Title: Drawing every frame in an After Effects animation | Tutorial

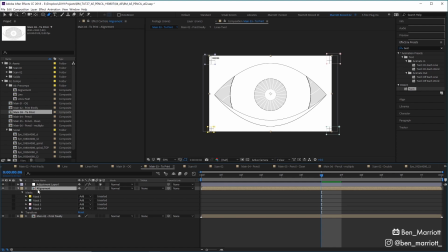[4:03]
I created these registration marks down here, which just masks over a comp with two rectangles in it so that we just get those crosshairs. And then I've also added a frame counter on the top left here, just so I know what order the frames are going to be in when I import them and scan them back in. And you can add this by simply adding the timecode effect that I've added to an adjustment layer.
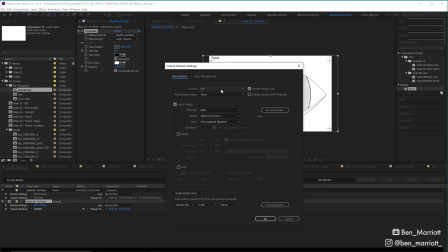[4:21]
I then added this to the render queue and then set its output module to be a PNG sequence, which will render an image for every frame.
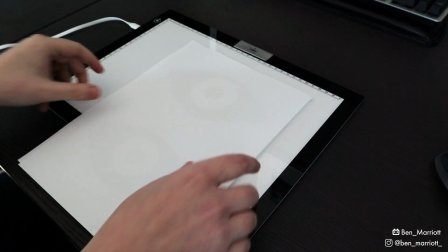[4:27]
I traced over these using this Huion A4 light pad. Huion sent me this and this was the first time I used it.
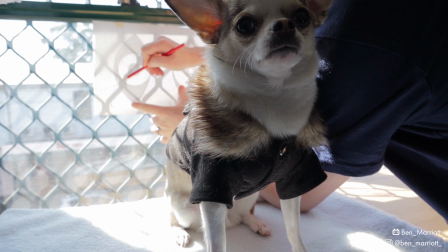[4:34]
If you don't have a light box, you can trace over your guides by either holding your paper up to a window, using some very thin paper, or just drawing straight over your printouts.
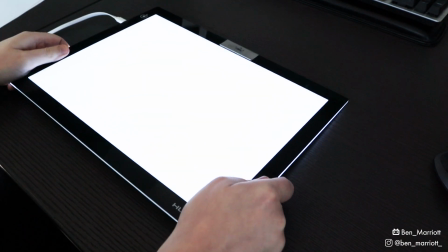[4:42]
A good light box does give you more flexibility, and this one feels and works great.
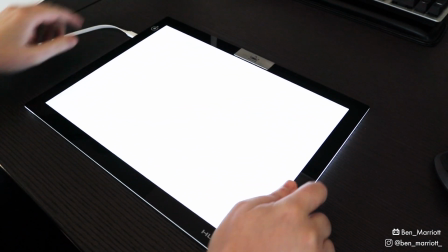[4:47]
The build quality is nice and it's very light. It just plugs into a USB port and you're off running.
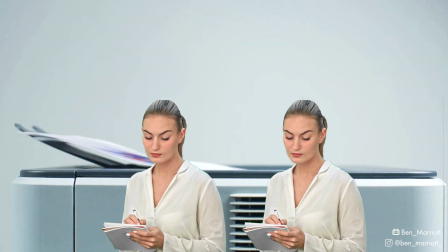[4:52]
And I'm going to trace over it with standard 80 GSM A4 printing paper. The light pad comes with a clip,
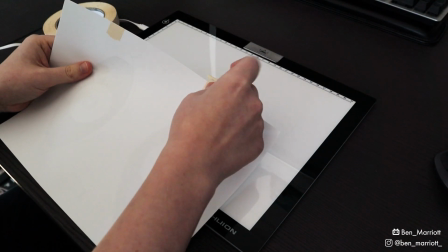[4:57]
but because I'm going to be rotating this a lot and I'm not worried about damaging the top paper at all, I use two pieces of masking tape to keep them aligned.
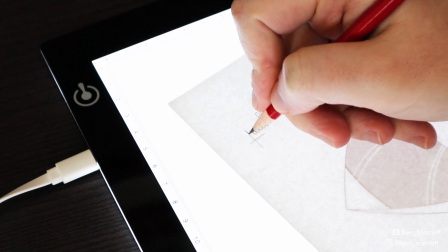[5:04]
The first thing we need to do is mark down the frame number and trace over the registration marks as closely as possible.
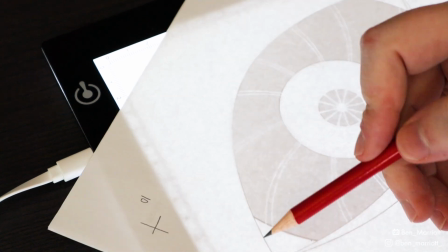[5:10]
And that will make aligning them in After Effects a lot easier. From here, I traced over the outlines for each of the frames.
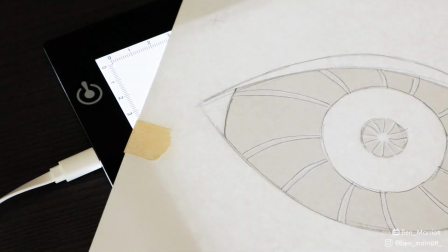[5:16]
And once the outlining is done, we can turn the light off and start rendering. Now this is the part that takes a lot of time.
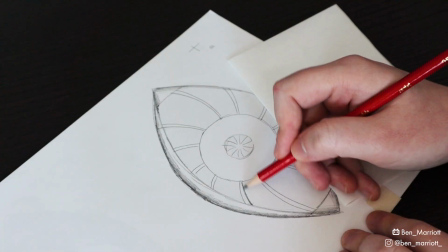[5:22]
It took me about 15 to 20 minutes for each frame, which for 12 frames came out to just under 4 hours.
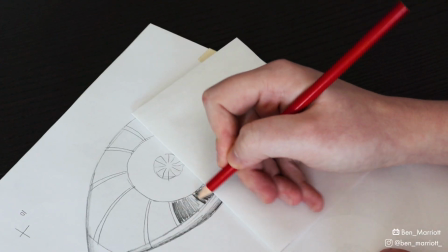[5:29]
So a perfect time to spend the afternoon catching up on podcasts,
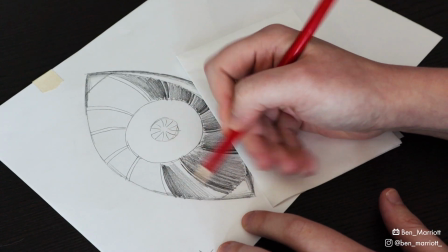[5:32]
or just contemplating your existence and asking yourself, am I just a render engine made of sentient meat?
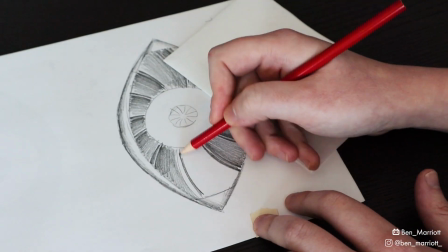[5:39]
I put another piece of paper under my right hand as well to stop me smudging it as I drew.
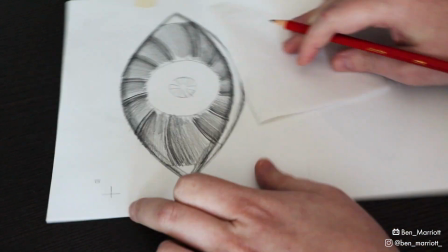[5:43]
I wasn't too careful about being precise because the whole point of this was to make it look hand-drawn and give it some unique texture that I couldn't fake in After Effects.
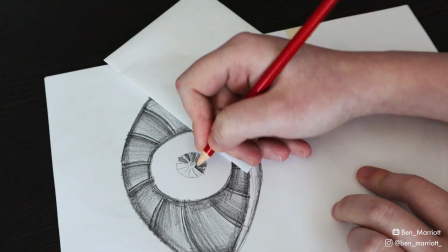[5:51]
Towards the end, I started to fear that the way I was shading them made the dark areas look a bit like a donut-y sphincter.
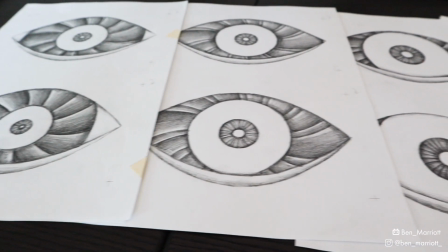[5:57]
So please, don't mention that in the comments. I know it's a bit sphinctery in the middle. Let's leave it at that.
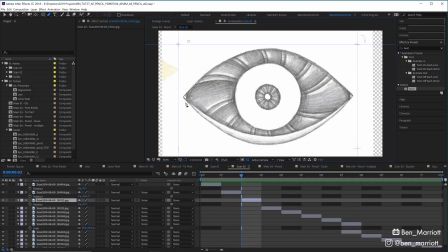[6:02]
Once they were all done, I scanned them in and imported them into After Effects. So I imported them into a comp and then added some guides to make aligning them up a little easier. I just set the anchor point up into the corner here where our registration mark is, and then just kept nudging the rotation until it lined up with all the others.
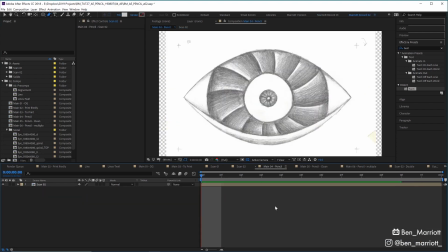[6:17]
And this is close enough. And here's what the scanned in files look like. I was pretty happy with it.
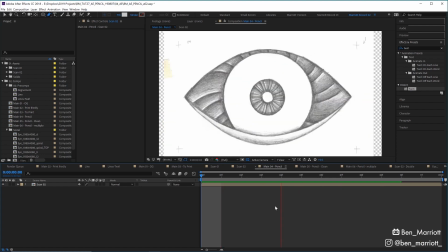[6:23]
It's pretty close to what I had imagined. The boil and the texture feel really nice. Maybe I imagined it a tad less sphinctery, but that's the joys of animation.
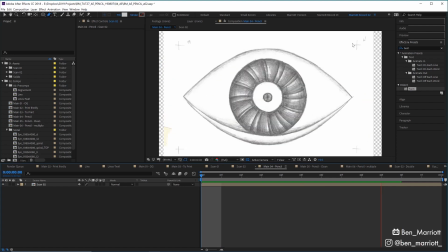[6:32]
Happy accidents. I think it kind of looks cool with the, you know, the boiling of the registration marks and even with the tape as well.
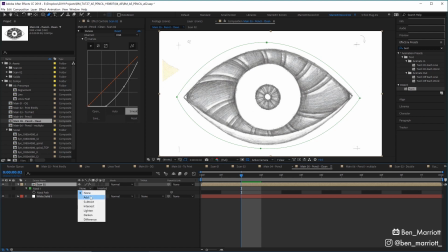[6:38]
I cleaned it up by adding a mask just around the eye to clean up all the smudges and registration marks and all that other stuff.
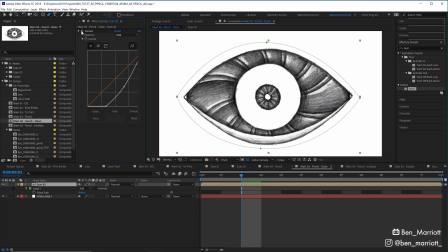[6:45]
And then I added a curves effect to increase the contrast. And that was pretty much it for cleaning it up.
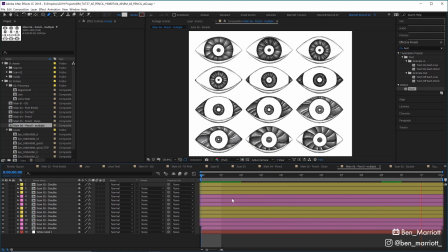[6:50]
I decided to play around with duplicating that comp and offsetting each one by a frame. So each frame has all 12 drawings in it. This I thought looked really cool. And I was really trying to milk those frames for all they were worth, just to make myself feel a little bit better about spending so much time drawing them.
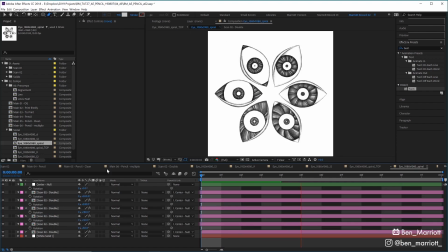[7:05]
I also tried laying them out in a circle, which I thought looked kind of neat. And then rotating that circle looked kind of neat as well.
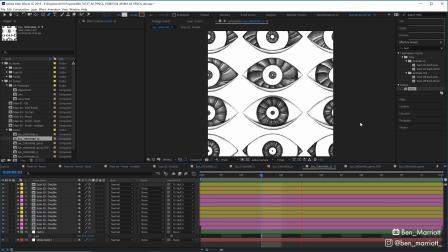[7:11]
I landed on this square one, with 12 copies being my favorite combination to put on social media. It was close enough to see the pencil textures in the eyeball, but it had enough copies so it still had a bit more impact. It took about 6 hours all up to get this result.
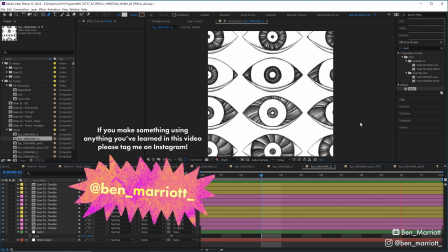[7:25]
I did learn a bunch and had some fun along the way, and also got something that I couldn't have done just inside a computer. But let me know, was it worth it? I've made a short playlist of some related videos that I think you'll enjoy if you've made it this far. I'll see you in the next video, and please consider subscribing if you'd like more of these videos every week.